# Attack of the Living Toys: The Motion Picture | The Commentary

this one took so long because i couldn't make it i couldn't make it look like it was actual
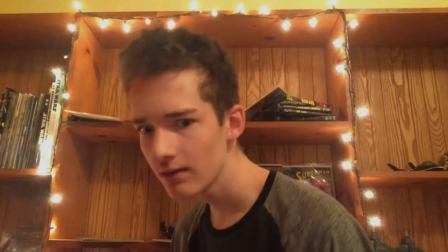[22:03]
because like the shoulder would hit the floor and it'd like wobble like it's an actual like puppet thing that one took so long i had to wipe out the blood every time the blood was
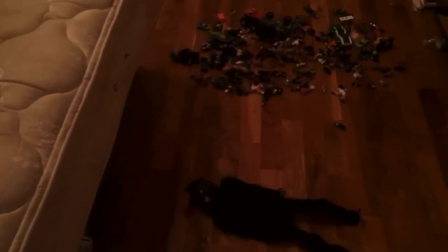[22:13]
it got messy that day with the alien but i finally it took like 10 tries maybe
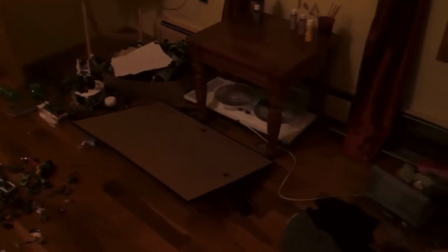[22:22]
probably more to get it looked like that alien was actually falling like it's a living thing
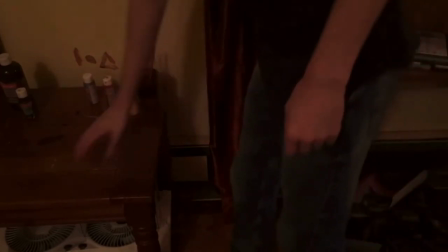[22:28]
because with the puppet the shoulder I sit here again of course I sit here again this is the this is
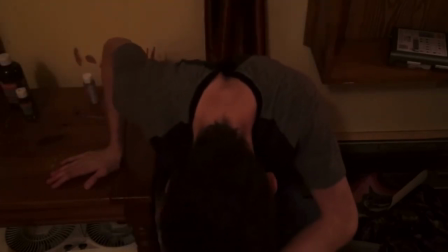[22:34]
the song by the way that gave me a copyright strike this is the one song
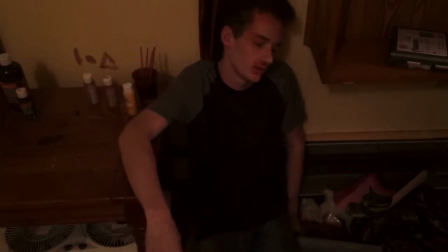[22:39]
this is the last song I put in because I just couldn't think of anything else I wanted a nice slow song this
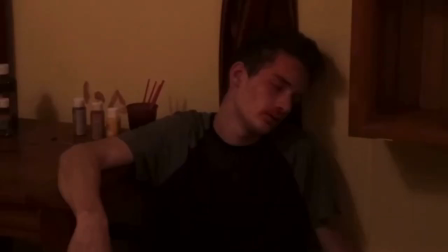[22:49]
was improvised having them all like all bloodied the alien then the
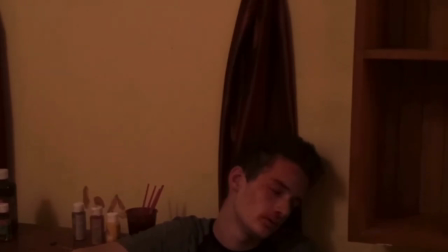[22:53]
minifigure me and then me supposed to like go from the source of
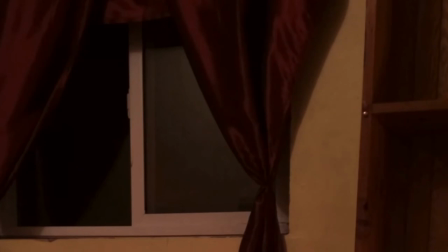[22:59]
the evil to the the way the evil in me met with the toys
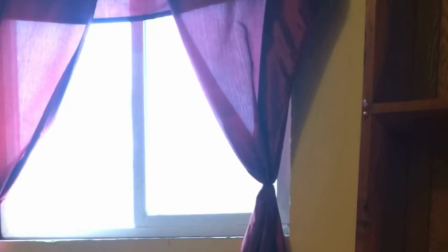[23:04]
and then to me both the toys and the evil alien are dead and it's just
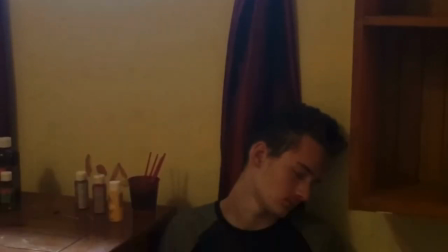[23:09]
me left like the toys are gone from me for my life that's maybe I'm I feel like I'm just making excuses to make this
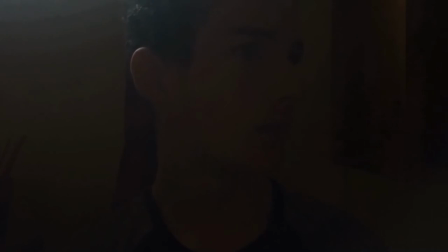[23:18]
seem better um the lighting screwed up here again um yeah
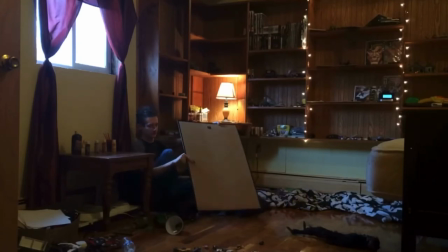[23:28]
everything after
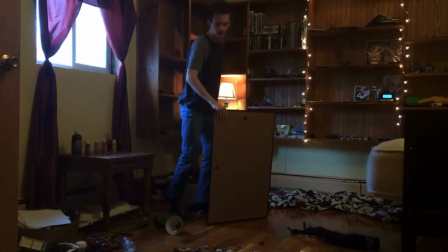[23:33]
the final attack was filmed in order because I had to keep my room like this
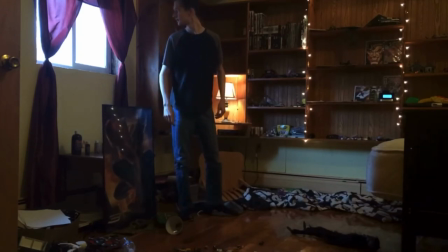[23:38]
i moved the chair and the blanket everything else i had to keep there and had to stop my cat from stepping on my stuff
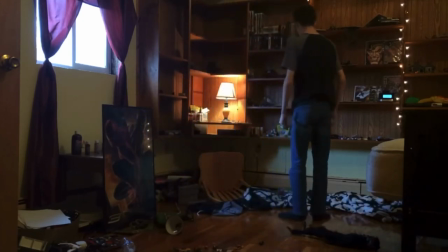[23:45]
and my dog from screwing up the whole thing um yeah i think it turned out pretty good i've wanted to use this song in my videos for a while i was well i looked at songs earlier in like april maybe
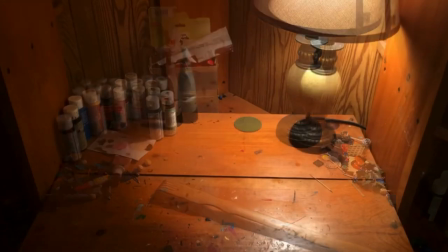[24:03]
and this was one of the songs that I found right off of ccmixter.org
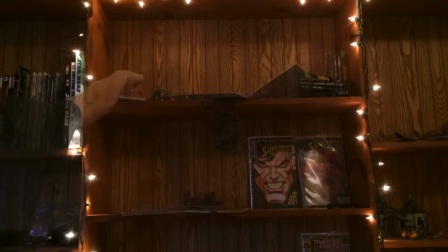[24:08]
and it was a good like montage song
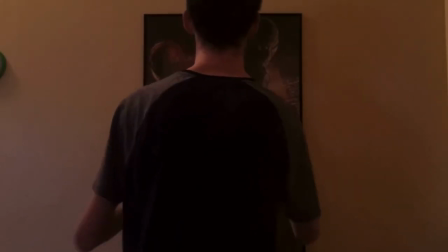[24:13]
so this is one of the first songs that I found that I really wanted to use.
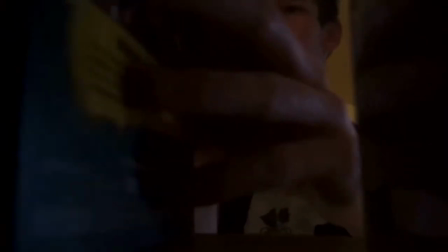[24:21]
Yeah that shot was hard to do.
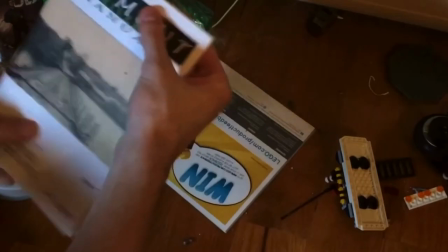[24:30]
Yeah I
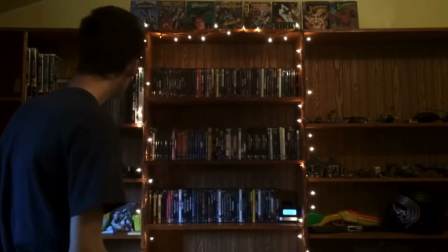[24:38]
don't know what to say here hope
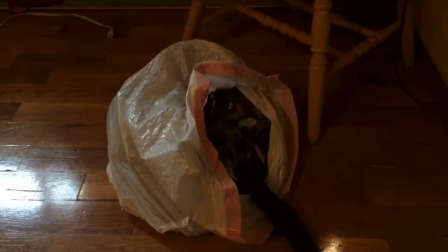[24:42]
you notice how my uh outfit changes halfway through the scene like i like i cleaned up myself too you
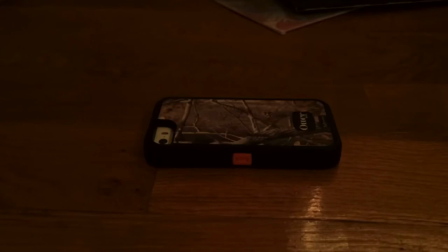[24:49]
can notice in there my vt go home shirt i thought that'd be a funny thing so like alien in vermont hopefully
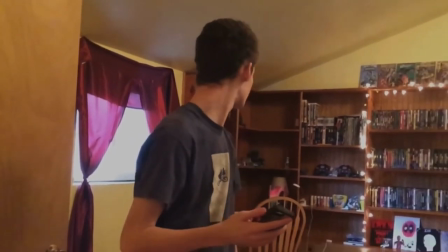[24:59]
you can read it i don't know if you can yeah there's a phone in there it's one of the last things i shot and i'm using uh an extra phone that i have
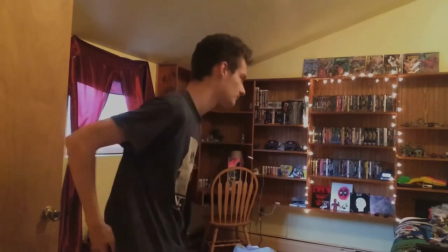[25:07]
you can kind read my shirt um it says vt phone home like et
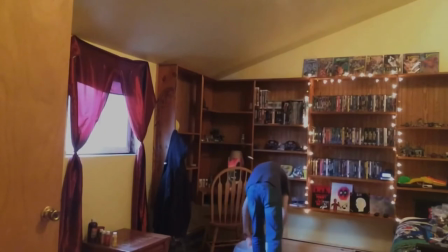[25:12]
um yeah